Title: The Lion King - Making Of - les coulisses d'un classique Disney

If somebody had asked me, you know, five years ago, would you be working on a film at the cutting edge of film technology? I would say, are you crazy?
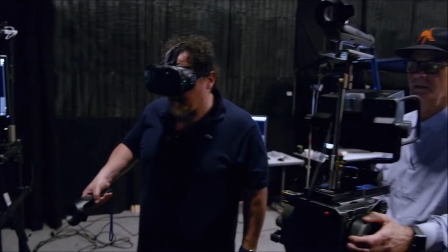[16:51]
I mean, but I actually find it much more agreeable than I thought from the point of view that it is very similar to what I'm used to doing.
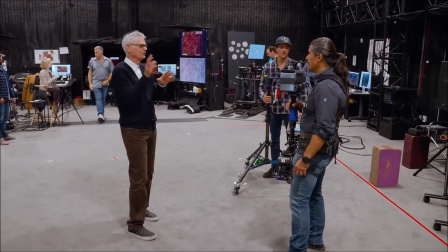[16:59]
I mean, I find myself making the same kind of, you know, decisions in the same way and the same eye towards telling a story.
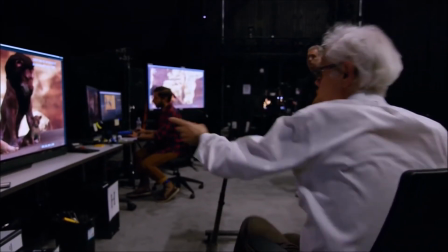[17:06]
I think I can get away with just this. The only thing that I'm bothered by is that this is a little hot here.
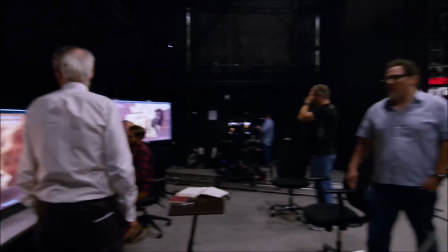[17:13]
Do you want to move the rock? Do you want to get the rock out of there? I don't think that rock was there. Why don't we just lose that rock?
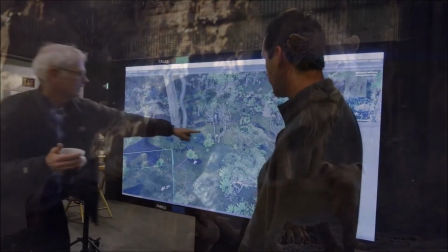[17:18]
Then everything will be great. I mean, the one thing that's really difficult about this is that because you have the tools to do anything you want, I mean, you can put the sun in one place and we can have, you know, any kind of atmosphere, and you can pick the skies that you like and everything,
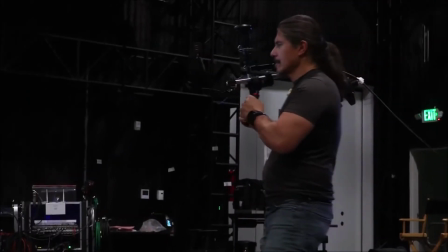[17:35]
is that you also want to build in to this the same kind of restrictions that you would have when you made a live movie.
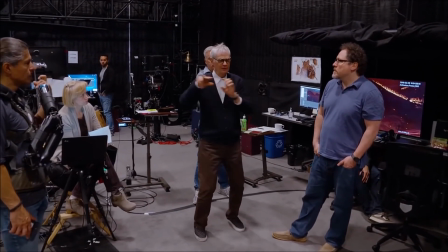[17:42]
We can get into times where they cross, and then we come into a close-up over. And then the same thing on the other side. Now you have a much further evolved scene before it even gets animated.
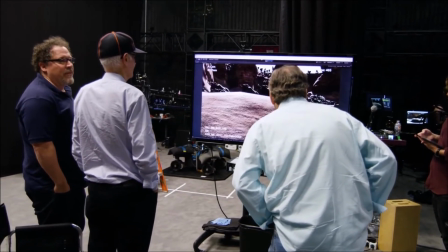[17:55]
Having the unevenness sort of play into it, that's great.
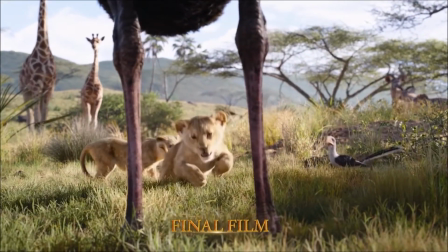[18:03]
Bringing these characters to life in a very believable, realistic way and make people kind of scratch their heads and wonder what they're looking at, that's kind of the most fun of all.
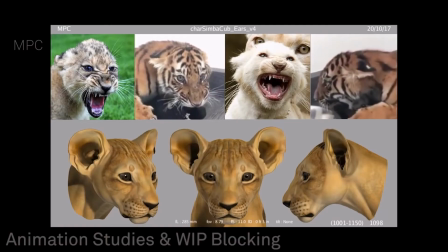[18:11]
In terms of what we're reaching in terms of level of performance and level of detail in these characters in terms of skin movement and muscle, you know, it's pushing it all to that next level.
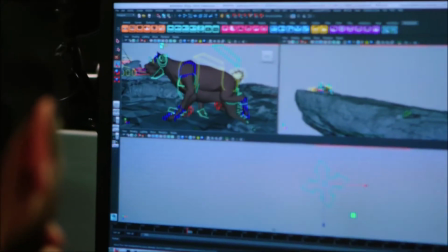[18:20]
Luckily, MPC, who is the vendor that's doing all the work for all the characters, and, well, basically for every shot in the film,
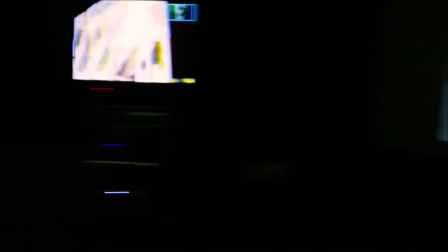[18:28]
They've been a really good partner with us. It's a bit of a tricky shot, because in reality, the camera probably wouldn't be traveling.
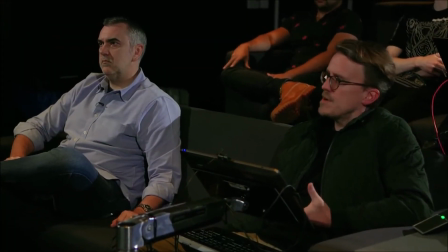[18:37]
I mean, the camera's not going as fast as the bird, but the bird would probably be traveling a little bit faster. So Zalzi would be going quicker here.
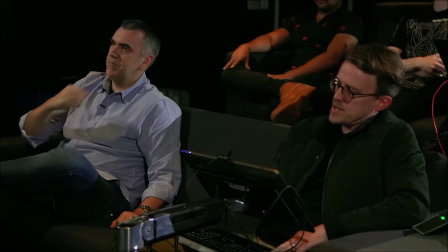[18:42]
And if the animals are scrolling by faster, does it somehow break? He's trying to talk to them. He's saying, I'm sorry to bother you, but have you seen the little guy?
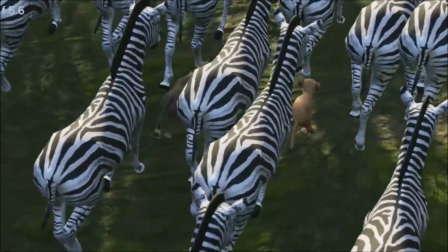[18:50]
If he's flying by them a little quicker, is that going to bother you? It'll definitely feel more real if I can speed up Zalzi.
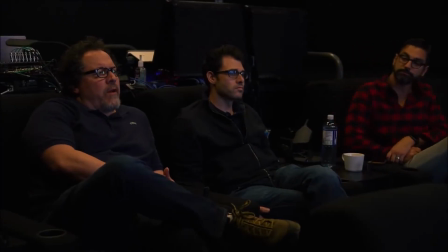[18:55]
I think this is one of the shots we're going to show our hands. So whatever we could do to make it feel more like a documentary footage would be better.
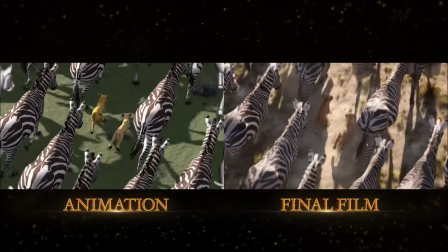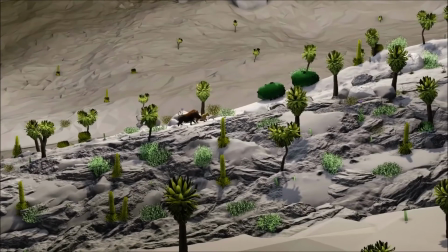[19:07]
We get animation approved on a very rudimentary scale. And then it goes to the VR stage for being shot.
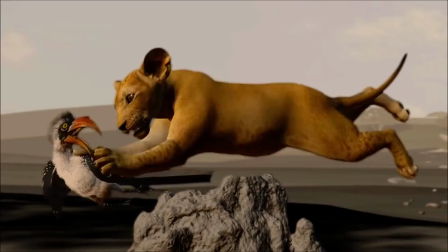[19:13]
And then it goes to editorial. They cut it together like live-action footage. From there, it goes from kind of a previs animation to go into final animation.
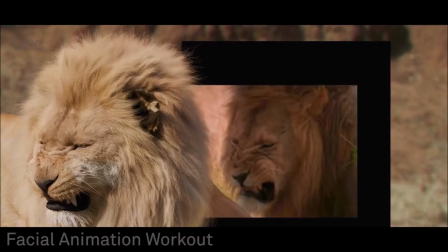[19:21]
And we have different rigs involved. We get into all the details of performance and nitpicking things.
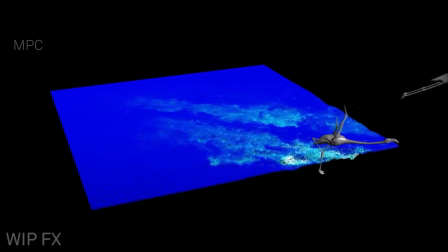[19:26]
And then there might be slight changes, especially with physics and the way, you know, these animals move or where they tackle each other, like the cubs.
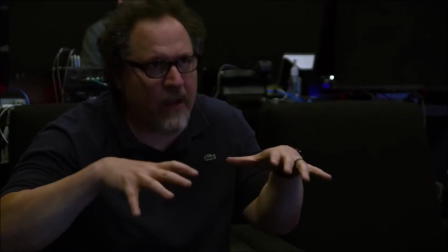[19:33]
You really get into the details of the weight and the timings and how that's gonna look. I think you want a rock she can get up on that you can go over to and then you see all the lions behind her and they all,
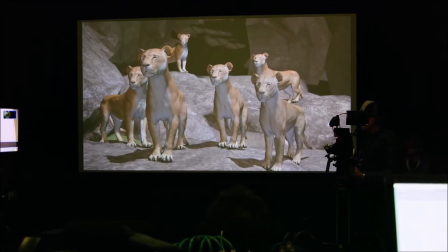[19:42]
all the lionesses sort of step up and you can tell that they're, they'll follow her.
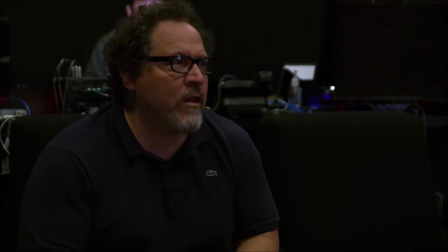[19:48]
And then that roar kind of caps it. So now you've really stacked up all, you've moved all the troops into place.
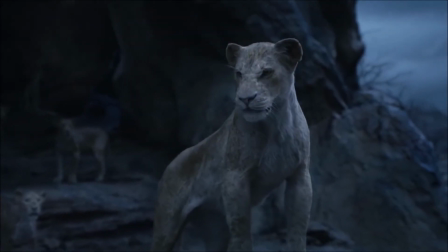[19:54] Are you with me, lions?
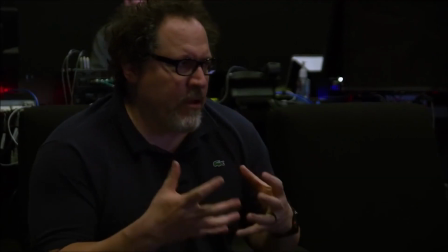[19:58]
We're trying to build a moment here.
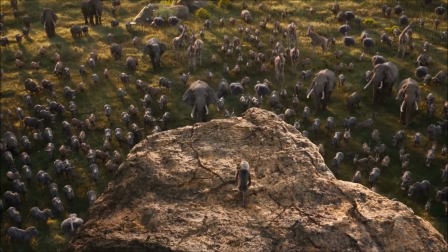The collaboration of humans is the most important part of this incredibly technical and technological film.
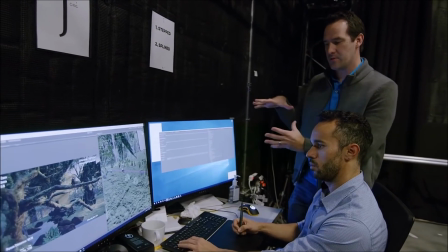[20:15]
And I think that's often lost, that the people who are most often drawn to technology are people who are first and foremost concerned with pushing the limits of tech.
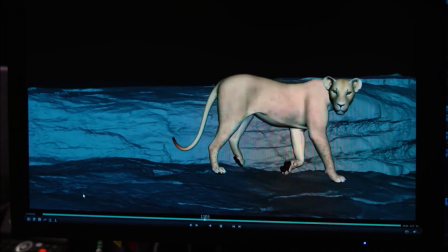[20:23]
But in our case, we want to use this technology to further humanize the storytelling.